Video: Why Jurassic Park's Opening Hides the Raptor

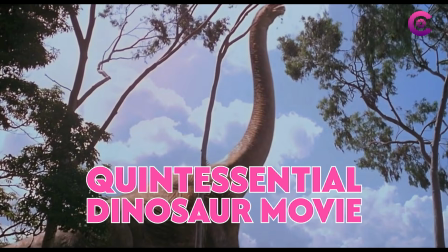Jurassic Park is the quintessential dinosaur movie. So why does Steven Spielberg spend the first 6 minutes hiding one? The answer doesn't just explain this opening, it explains the entire film. Welcome to Cinematic Language. Today we're breaking down Jurassic Park's first 6 minutes, piece by piece, to uncover how brilliantly Spielberg establishes the themes and conflicts that will drive the story.
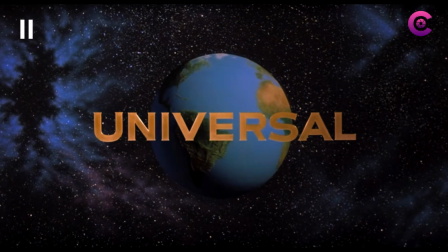Jurassic Park opens with the sounds of nature, crickets, animal calls, but listen carefully and you'll hear something else, a motor, something artificial, something that doesn't belong. Before we see a dinosaur or a character, Spielberg already establishes one of the film's central conflicts, nature versus human control. Even the title sequence contributes.
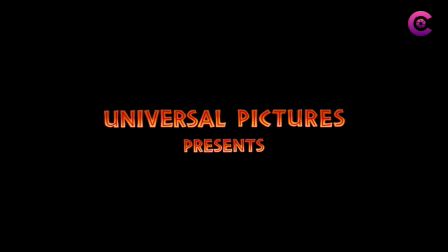The words first appear in blood red with what looks like blood flowing through them, reinforcing the sense that something dangerous is lurking. The music swells with an almost operatic intensity. It's beautiful, but there's something unsettling about it, like a warning.
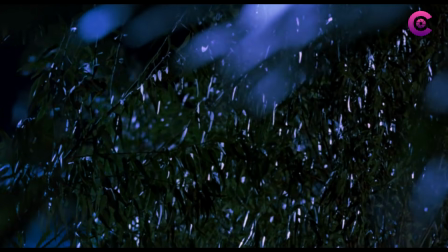And Spielberg reinforces this warning by refusing to show us what's making all this noise. Instead, he shows us movement in the jungle, then reactions. Workers looking upward, looking afraid. Every shot tells us something about the creature without actually revealing it.
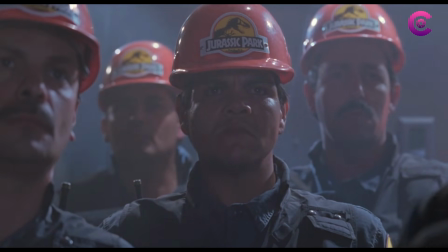As Spielberg moves through the workers, one man immediately stands apart.
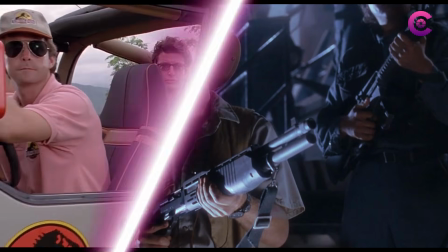His clothing is different. His hat resembles one worn by another expert we'll meet later on.
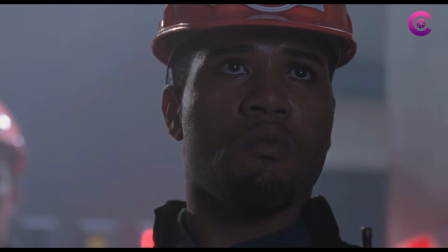And unlike the other workers, Spielberg gives him a slow push-in. Then the music changes. If it reminds you of the Terminator, you're not alone.
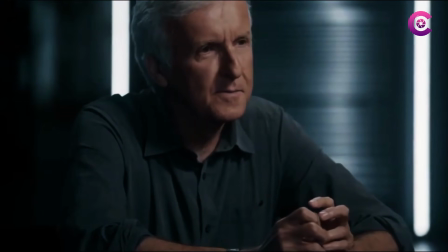James Cameron desperately wanted to direct Jurassic Park.
I got to make this movie.
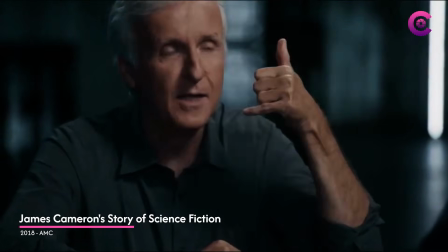I never even finished the book. I called up and he said, Steven just bought it. I would have made it like Aliens.
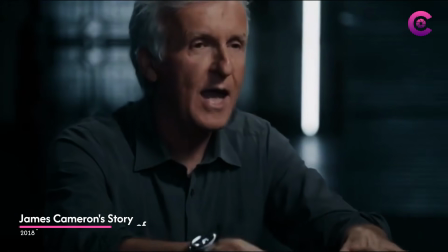I would have made an R-rated, scare the crap out of you movie. And you made it just scary enough, but still a movie for kids.
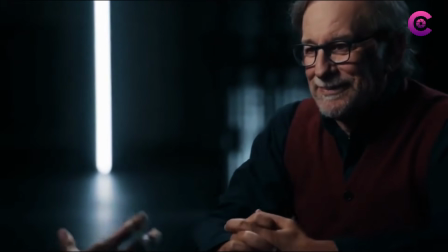Whether it was intentional or not, it's hard not to wonder if Spielberg is tipping his hat to Cameron.
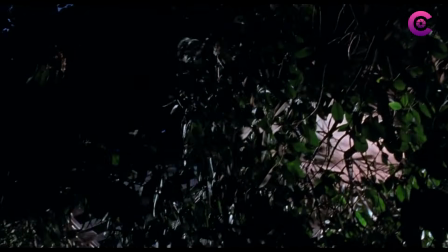Finally, the source of the disturbance emerges, or at least part of it.
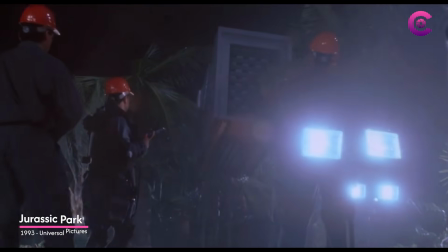After all that buildup, Spielberg shows us a cage. And that's important. The first thing Jurassic Park wants us to see isn't a prehistoric animal.
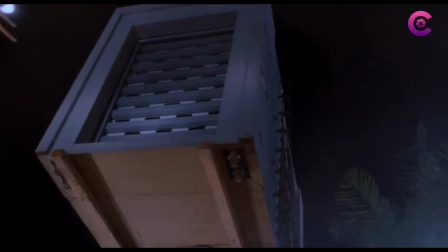It's a system designed to control one. The cage itself tells a story.
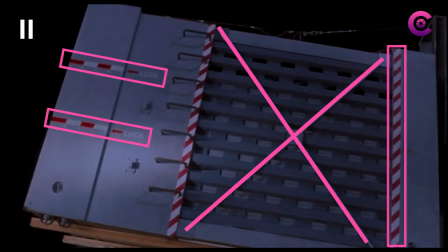Whatever is in this container isn't just being transported, it's being contained.
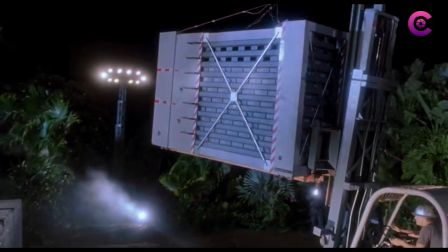And then Spielberg gives us one of the opening's most important shots. We experience the situation from the dinosaur's perspective.
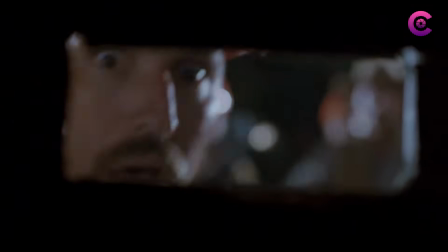We hear growls, agitation, and that's important because it reminds us that this isn't a monster, it's an animal. As the cage is moved into position, Spielberg introduces a simple but effective visual system: red, yellow, green.
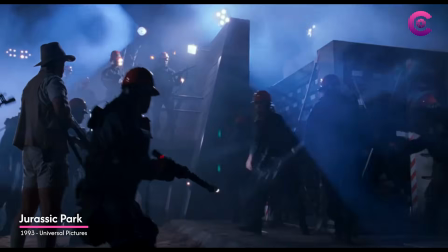It's another example of humans trying to impose order on the wild. And this isn't the last time Spielberg uses visual systems. Green means it's safe to proceed.
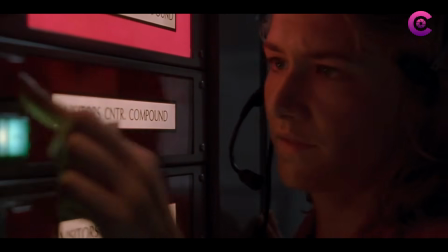This red button shuts down the entire park. And sadly, Sattler restoring power leads to this unfortunate accident.
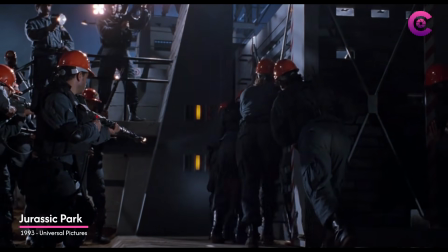So when the transfer moves from red to yellow to green, it creates the illusion that everything is under control.
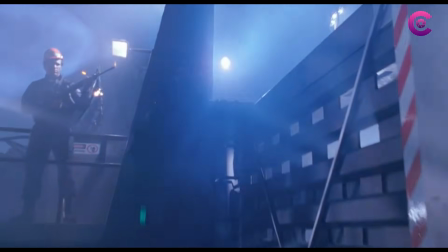And for a moment, it seems to work. Until we get a second POV shot that shows us the raptor has honed in on her prey.
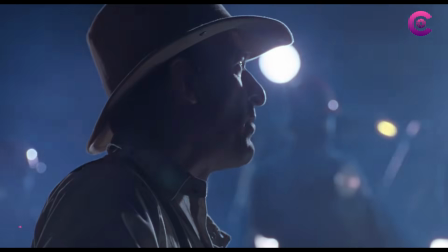Joffrey, raise the gate!
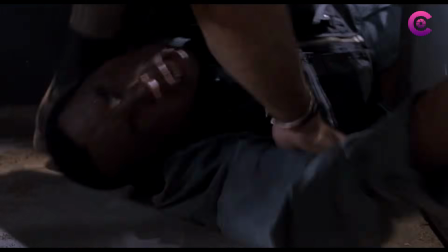Notice how quickly the mood shifts. The red light is back on, the workers start shouting, and then Spielberg does something remarkable. After spending 3 minutes hiding the dinosaur, he still refuses to give us a clean look at our clever girl.
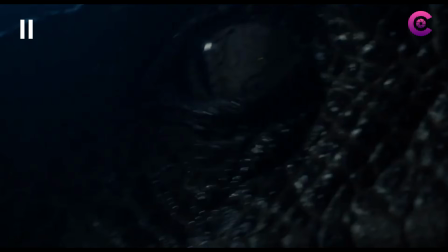Instead, we get a blur of movement and a close-up that mirrors another important one later in the film.
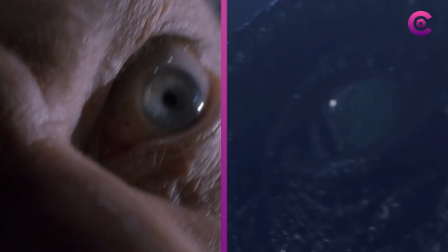Then we see Muldoon and the Raptor staring directly at one another. And it's hard not to wonder if Spielberg set up a rivalry that will pay off later.
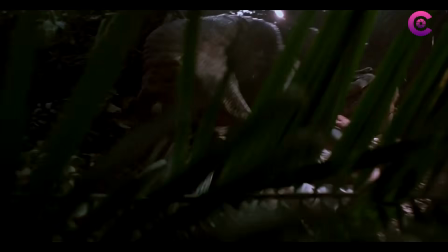After all, Muldoon seems fixed on one raptor in particular.
We bred 8 originally, but when she came in, she took over the pride and killed all but 2 of the others.
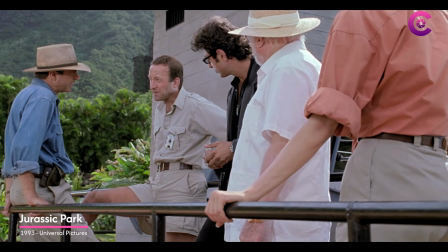When she looks at you, you can see she's working things out. I got her.
Is this the same clever girl? Spielberg never confirms it, but the way he frames this moment certainly supports this theory. The most horrifying moment is a masterful blend of visual storytelling and sound design.
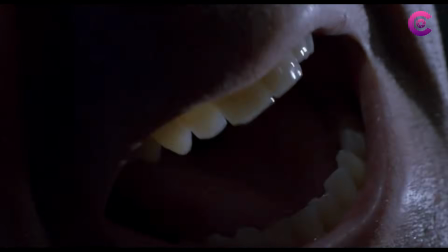Joffrey screams, Muldoon's pleas, and the dinosaurs' roars fill the jungle.
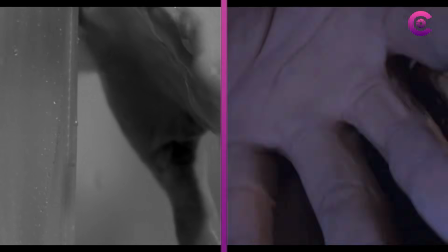Like Hitchcock's Psycho, one hand shows us everything we need to know about a character's fate. We never get a full glimpse of the violence, but we don't need one.
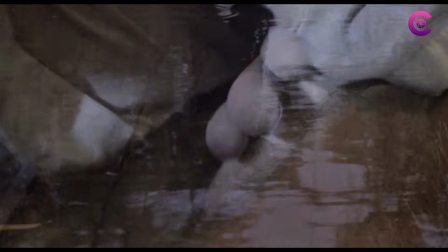As the battle fades away, the sounds of nature return. Water ripples, birds chirp. On the surface, peace has restored. But that's exactly how Jurassic Park began. Nothing about this world has changed. Notice what Spielberg shows us next.
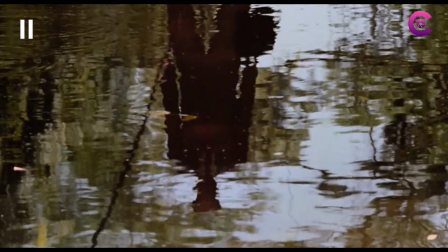A reflection of a human distorted by rippling water. The opening is no longer focused on the dinosaurs, it's focused on the people responsible for them.
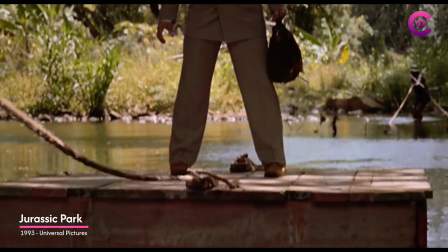And our introduction to Donald Gennaro shows us a lot. He's wearing a suit, carrying a briefcase, and unlike everyone else we've met so far, he's literally being pulled into the situation.
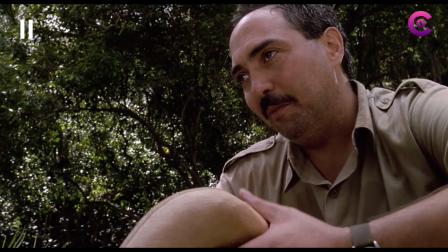Before Gennaro reaches shore, Juanito jokingly bets that he'll fall.
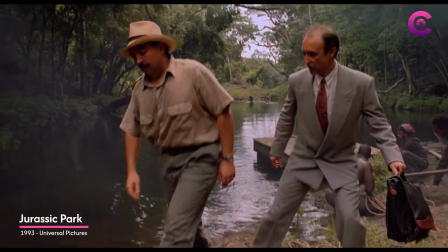We are facing a $20 million lawsuit by the family of that worker, and you're telling me that Hammond can't even bother to see me?
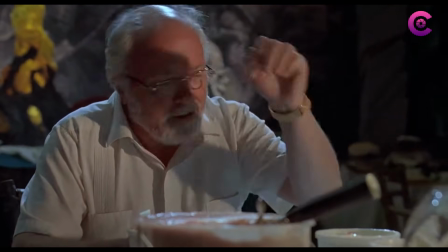Although we haven't met Hammond yet, we already know he's different.
He had to leave early.
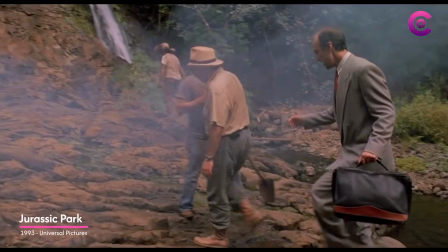He wants to be with his daughter. She's getting a divorce. Well, I understand that, but we've been advised to deal with the situation now.
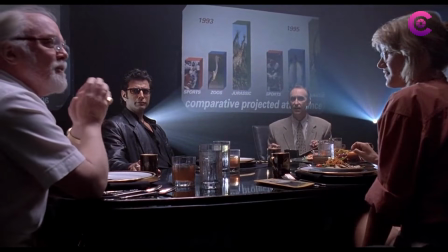It's a small moment, but it immediately separates the two men.
The only one I've got on my side is the blood-sucking lawyer.
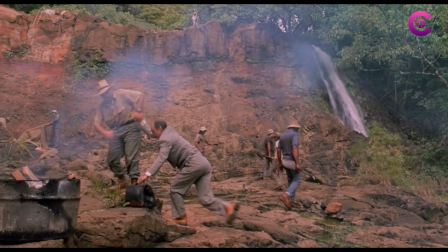Thank you.
Then he finally falls. Gennaro quickly recovers, so the moment seems insignificant.
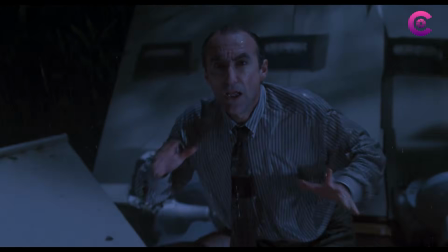But later in the film, he falls again. This time, this bloodsucker doesn't get back up.
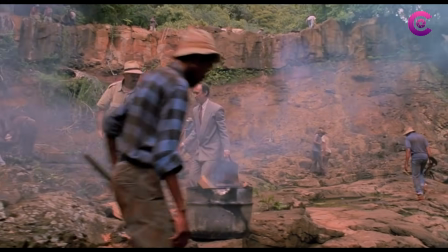When Gennaro explains that the inspection is necessary to satisfy the investors, Spielberg holds on Juanito's reaction.
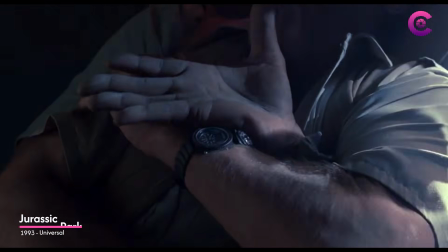Hammond hates inspections. They slow everything down.
We already know the park isn't safe, but the plans to open continue. Then Spielberg introduces one of the most important relics in the entire film.
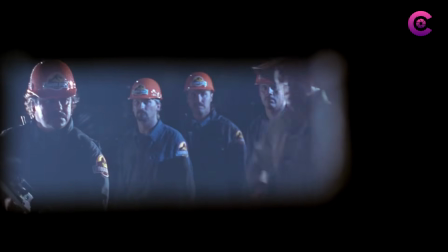Seguro? A ver, muéstrame.
The opening began with a dangerous dinosaur that represents the consequences.
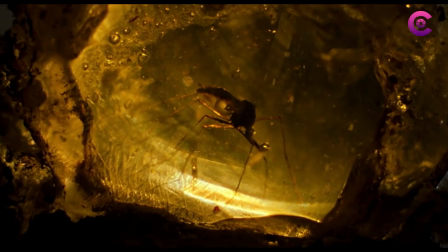These mosquitoes represent the cause.
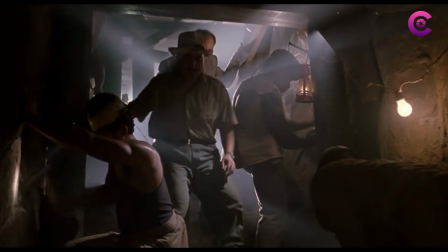As we descend further into darkness, we learn that Hammond needs two experts to approve the park.
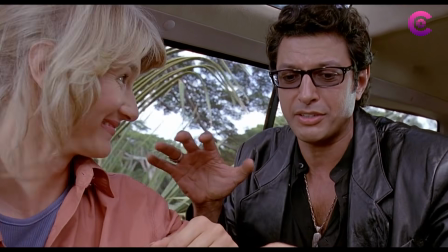Malcolm is described as too trendy. Grant is described as a digger. But what's fascinating is that these labels actually point us in the wrong direction.
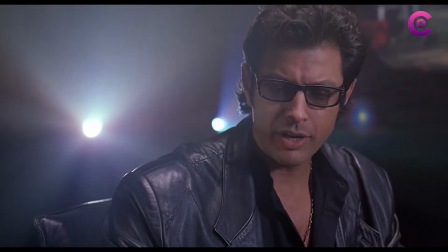Malcolm sounds superficial, yet he becomes the film's strongest voice of caution.
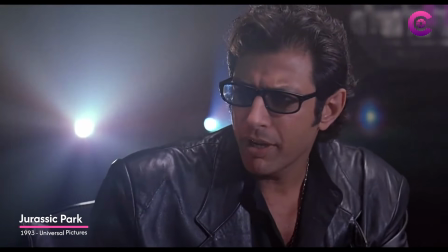Yeah, but your scientists were so preoccupied with whether or not they could, they didn't stop to think if they should.
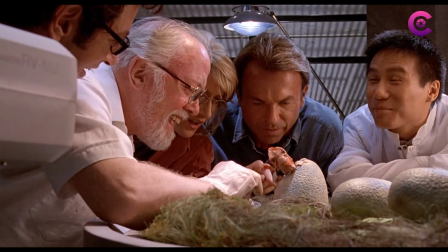Grant sounds focused on the past, yet he's captivated by Hammond's technology.
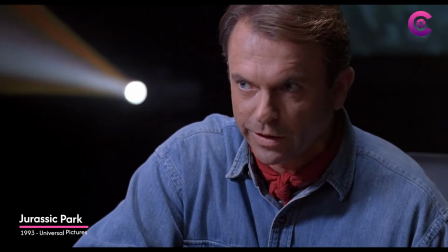Dinosaurs and man have just been suddenly thrown back into the mix together.
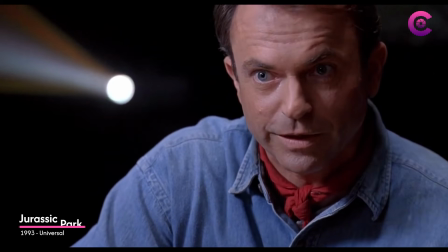How can we possibly have the slightest idea of what to expect?
It's a clever setup that creates expectations the film later challenges.
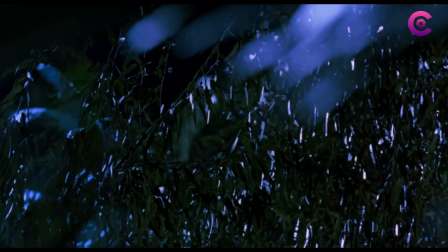The golden amber may look harmless. Once again, Spielberg hides danger behind something that seems safe.
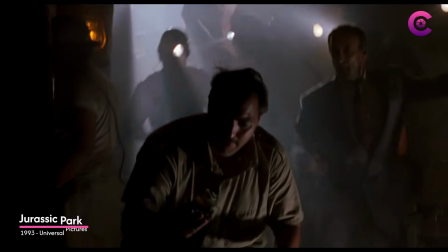Then Juanito calls the insect cute.